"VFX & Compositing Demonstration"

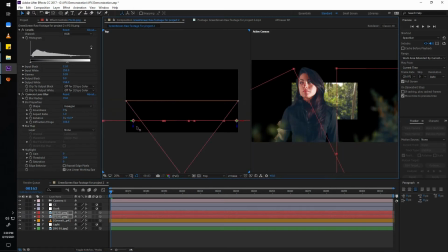(12:26)
So in this way, what we have basically done is we have created a Z space distribution of the layers.
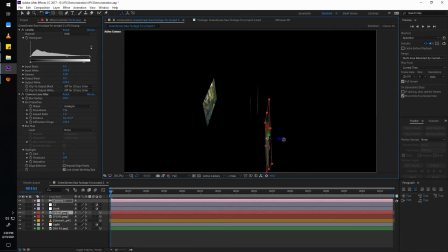(12:34)
And now what I'm going to do is I'm going to simply
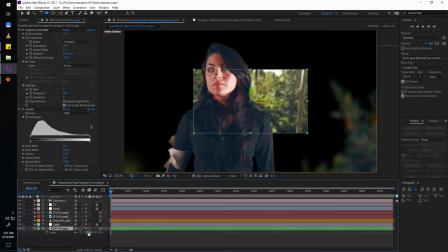(12:37)
select the background layer and scale it up to fit our camera frame.
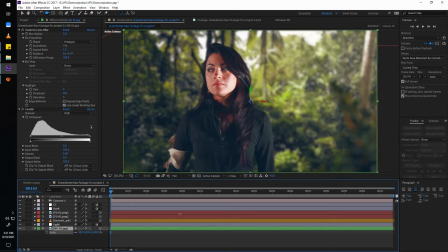(12:44)
And again with the foreground layers, I'm going to do the opposite. I'm going to scale them down, as they are way too closer to the camera right now.
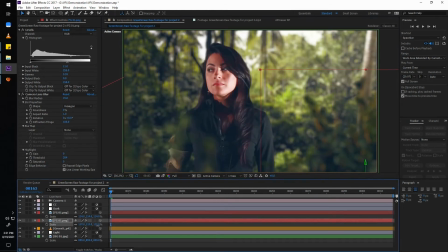(12:54)
I'm going to scale them down, and I'm going to reposition them as we had composited earlier.
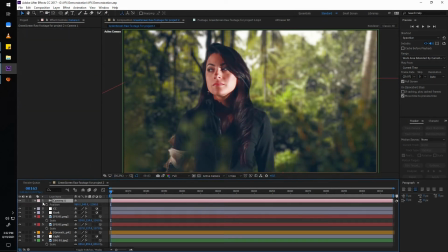(13:03)
And now I can add some camera movement animation, something like this.
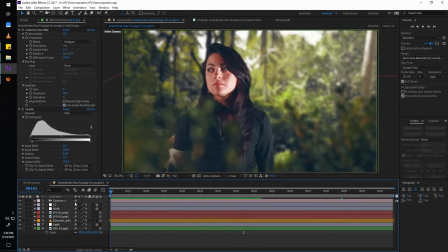(13:12)
Actually we can even push it a little bit further. We can make we can actually rotate the camera angle,
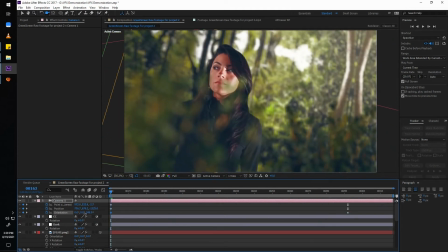(13:21)
and we can make it a little bit more dynamic like this.
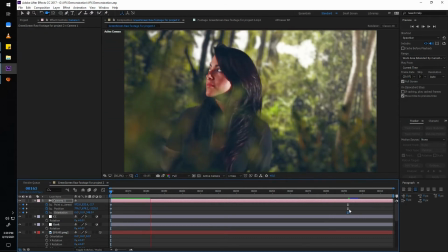(13:28)
Well, when we are done with the camera movement, there is one final thing which is yet to add, which is
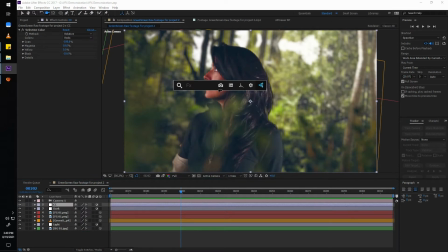(13:39)
adding film grain as an effect, on top of all the layers.
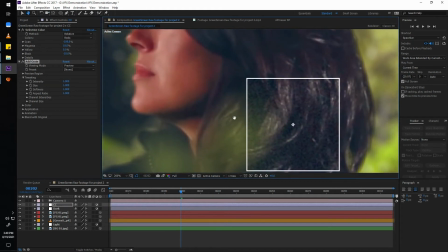(13:46)
This is optional, but what it actually does is,
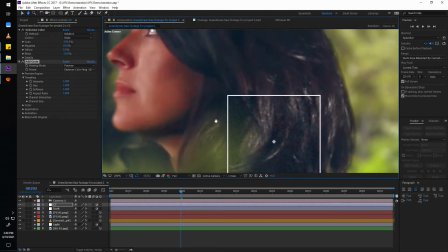(13:51)
as we are working with static digital imagery, there are no film noise or grains in it.
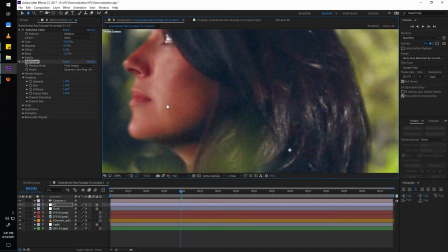(14:02)
When you shoot something with a real camera,
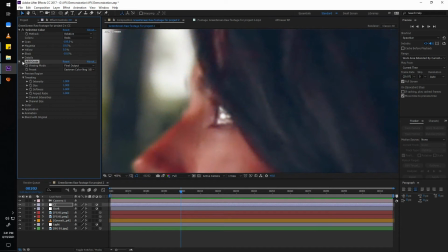(14:05)
there are going to be some amount of camera noise, and we can fake that. We can fake that to get that extra bit of realism. And what happens is, when we add this, things becomes kind of alive.
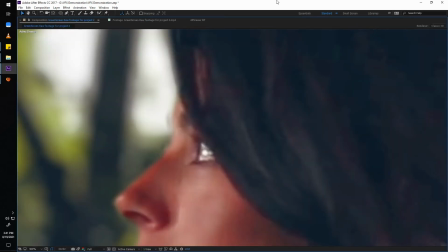(14:20)
Those digital still images doesn't look still anymore,
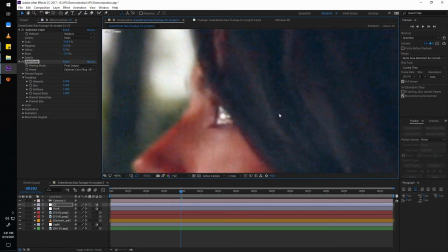(14:24)
because we have it kind of gives us the feeling that it is shot in a camera.
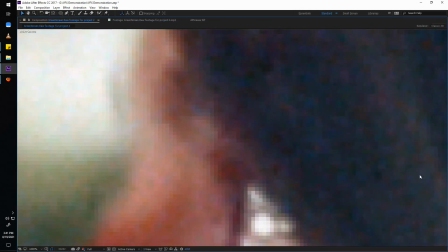(14:31)
And also what it does is it blends the pixels,
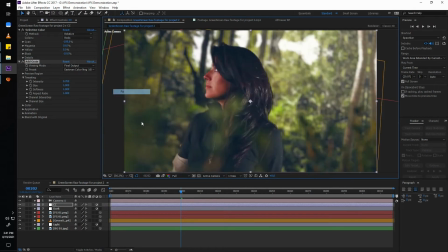(14:37)
especially around the edges, and makes it more seamless.
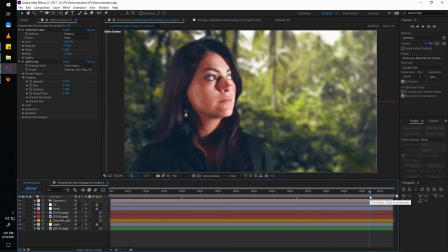(14:45)
So yeah, this is it for this example.
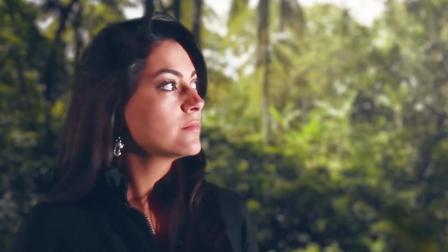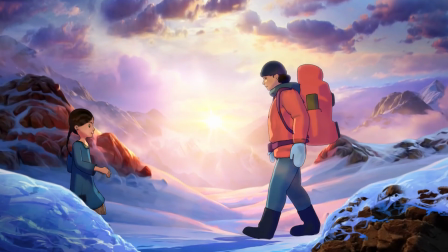(14:58)
This is again another example of 2.5D compositing.
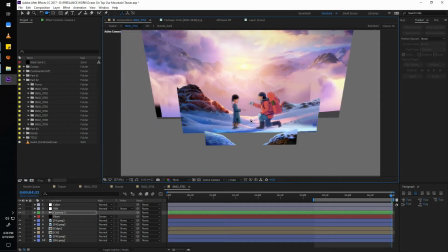(15:04)
Now this one is an example of digital set extension.
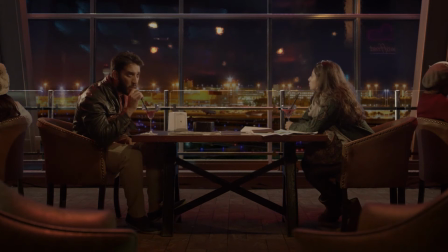(15:09)
But for this one, the digital set is a CGI or computer generated imagery.
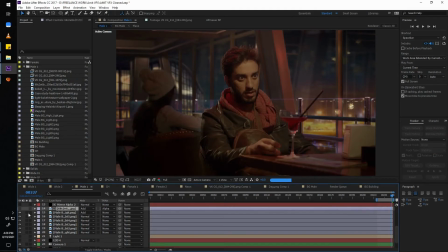(15:17)
Now this is not still image. So the background of the airport lounge is made in 3D,
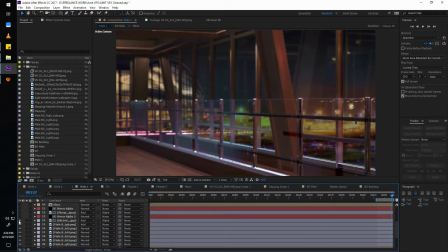(15:30)
and then it is rendered and it is composited there. And the background view what we are seeing of the airport, those are all still images. I mean, the planes are animated,
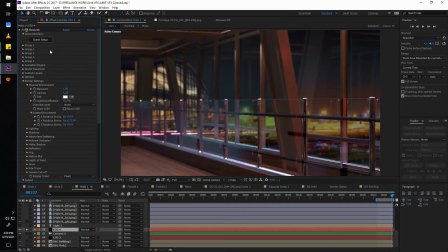(15:47)
those are just only still image of plane which is animated, and all the lights are blinking,
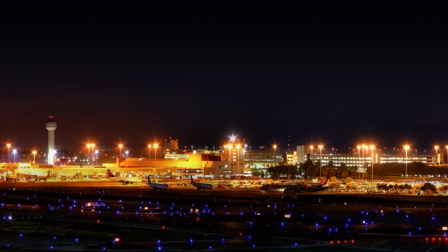(15:53)
those are just simple light blinking animation, and all this reflection and heat distortion on all happening on the surface of the runway. So those things are basically kind of a turbulence effect.
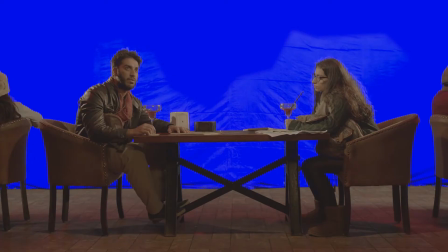(16:14)
And this scene was shot in a blue screen.